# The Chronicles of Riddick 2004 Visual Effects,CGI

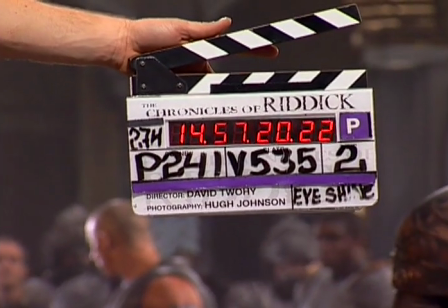1s Visual 535, take 2.
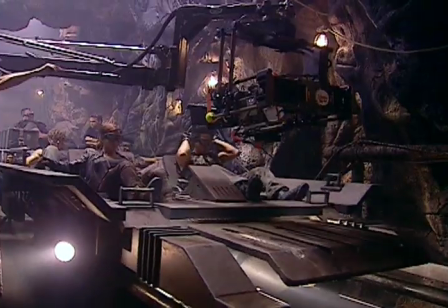If you shoot a romantic comedy or something like that, pretty much what you shot is what you get, and you know what you have like 4 weeks into post-production.
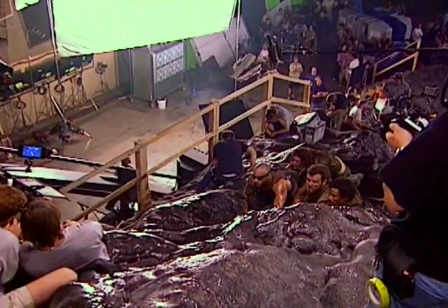24s And action.
One of the coolest things about this is you won't know what kind of movie you have until maybe 2 weeks before it opens.
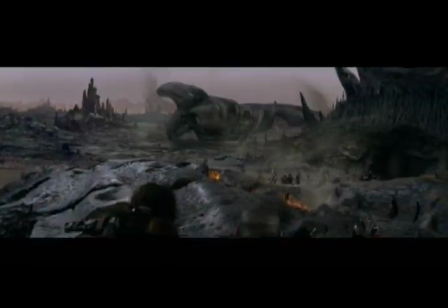33s
The design of the film and David's view of the world meant that no terrestrial location worked as a location to shoot in.
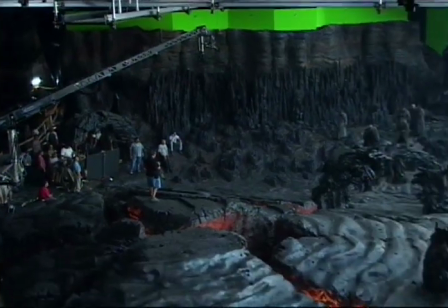43s
So therefore, everything was built.
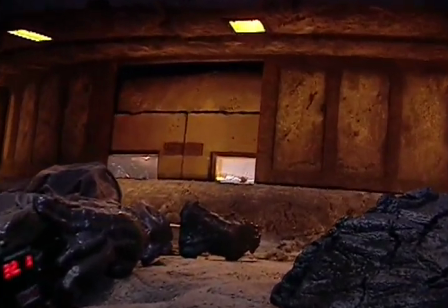46s
Obviously, there's a limitation to how much can be built by the art department, and so our job was to add extensions to that world. There's a planet in the movie called Crematoria, and David described in the script a planet that swings from
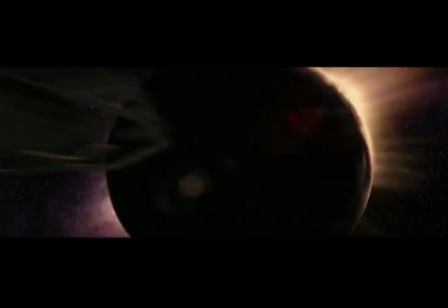63s
700 degrees centigrade during the day and minus 300 degrees C at night.
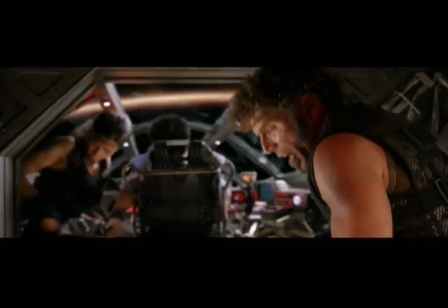70s If I owned this place in hell, I'd rent this place out and live in hell.
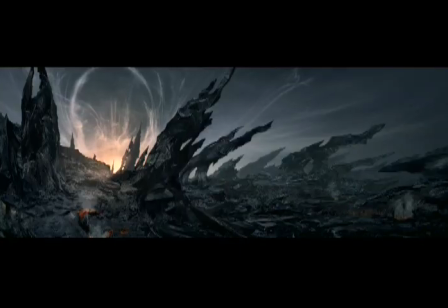75s
We started talking about what the atmospherics would be on the world, and we came up with a visual effects design where at a certain amount of temperature,
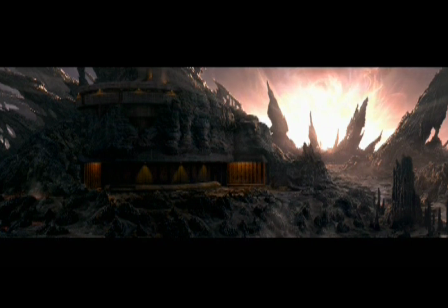84s
the supercharged air would render itself
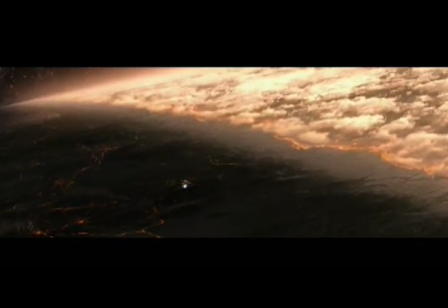88s
as a wall of fire that travels across the planet's surface. We described this as the VTF, which means visible thermal front.
That's some sunrise.
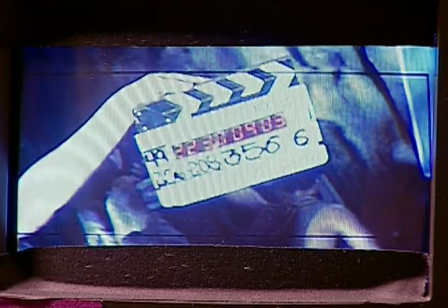100s 356, take 6. And action.
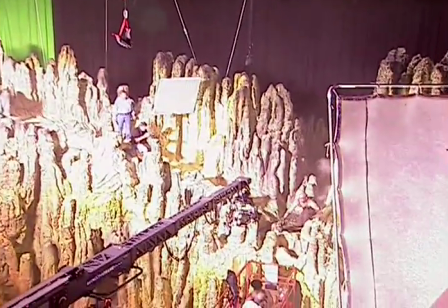104s
Several passes were shot, live action passes of this miniature set, which we then put together so that we get the correct lighting and atmospheric look.
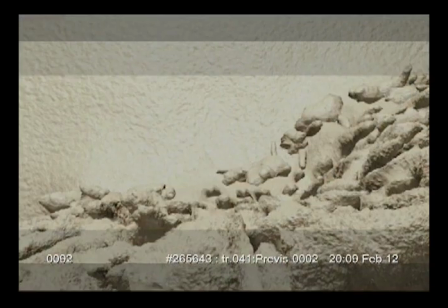113s
A lot of that was done with matte painting, background extensions, CG extensions, integrating steam elements into that.
Riddick!
Peter Chang was a very enthusiastic leader. He was the one who had the tiger claws, and everything had to be tiger claws coming at us.
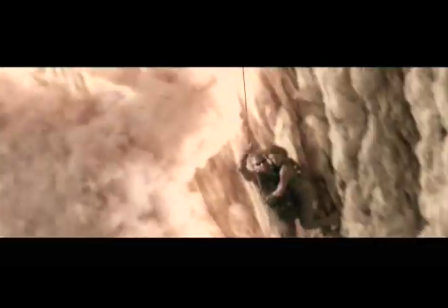130s
Everything had to be angrier, and so he kept giving us these great emotions that made our effects characters in the movie.
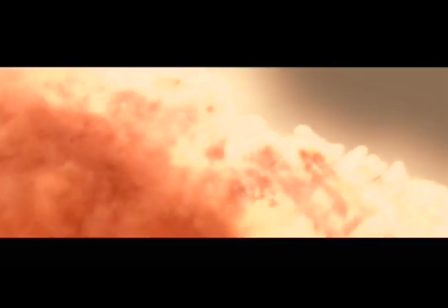138s And cut.
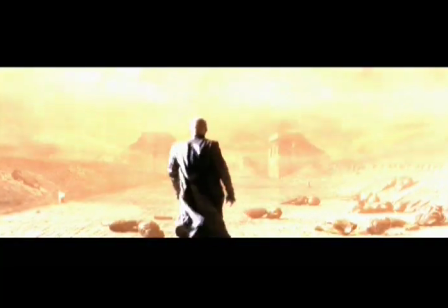141s
At the end of Crematoria, one of the characters, the purifier, walks out into the supercharged heat and disintegrates.
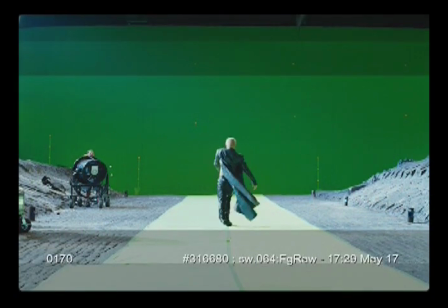149s
We started off by shooting a green screen element of the actor performing on set.
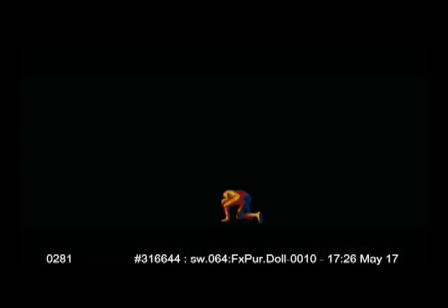154s
We take over the character at a certain point, and he becomes a 3D replication of the actor's performance that we can then take
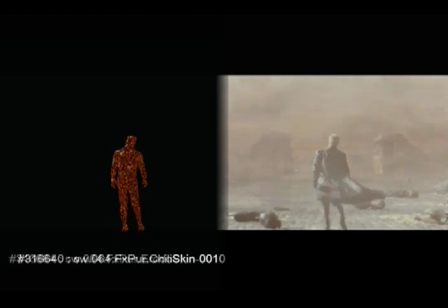163s
and texture all of the burning skin and flesh and clothing. We describe the burning as steel wool that burns really quickly with lots of highlights within the sort of embers, and they did a fantastic render and lots of really good shaders to convey that decay as the character walks deeper and deeper.
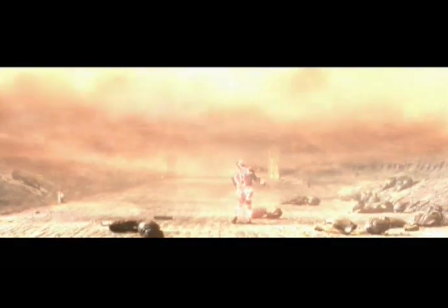And whose throat is this?
Judi Dench plays Arion in Chronicles of Riddick. She is an air elemental. We talked about how the wind would affect her,
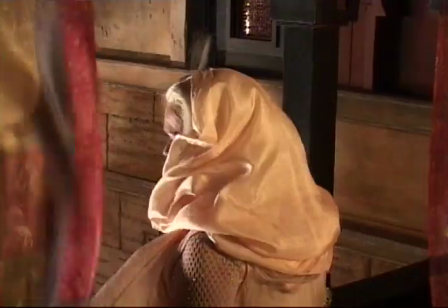205s
and we very much worked along the idea that when the wind velocity gets to a certain speed,
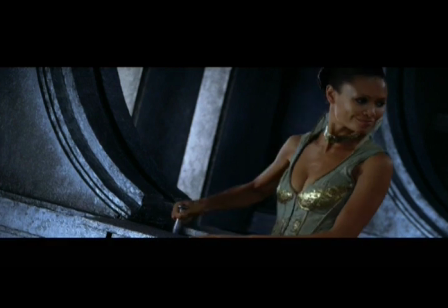212s
that would render the particles of her invisible.
Watch your step.
In one particular scene, David deliberately designed a hatch to open as a spaceship was flying,
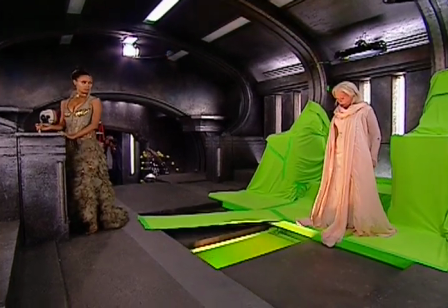226s
where there would be huge atmospheric disturbances within the ship,
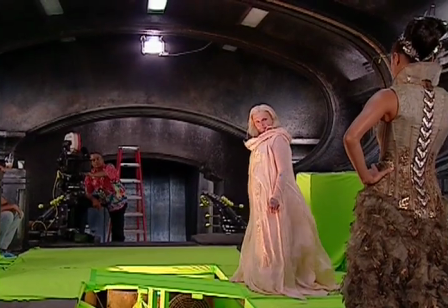231s
and this would enable us to really play with the particle systems that were worked out for the Arion effect. We knew where she was moving all the time within a scene, and then generated a particle system that was related to velocity.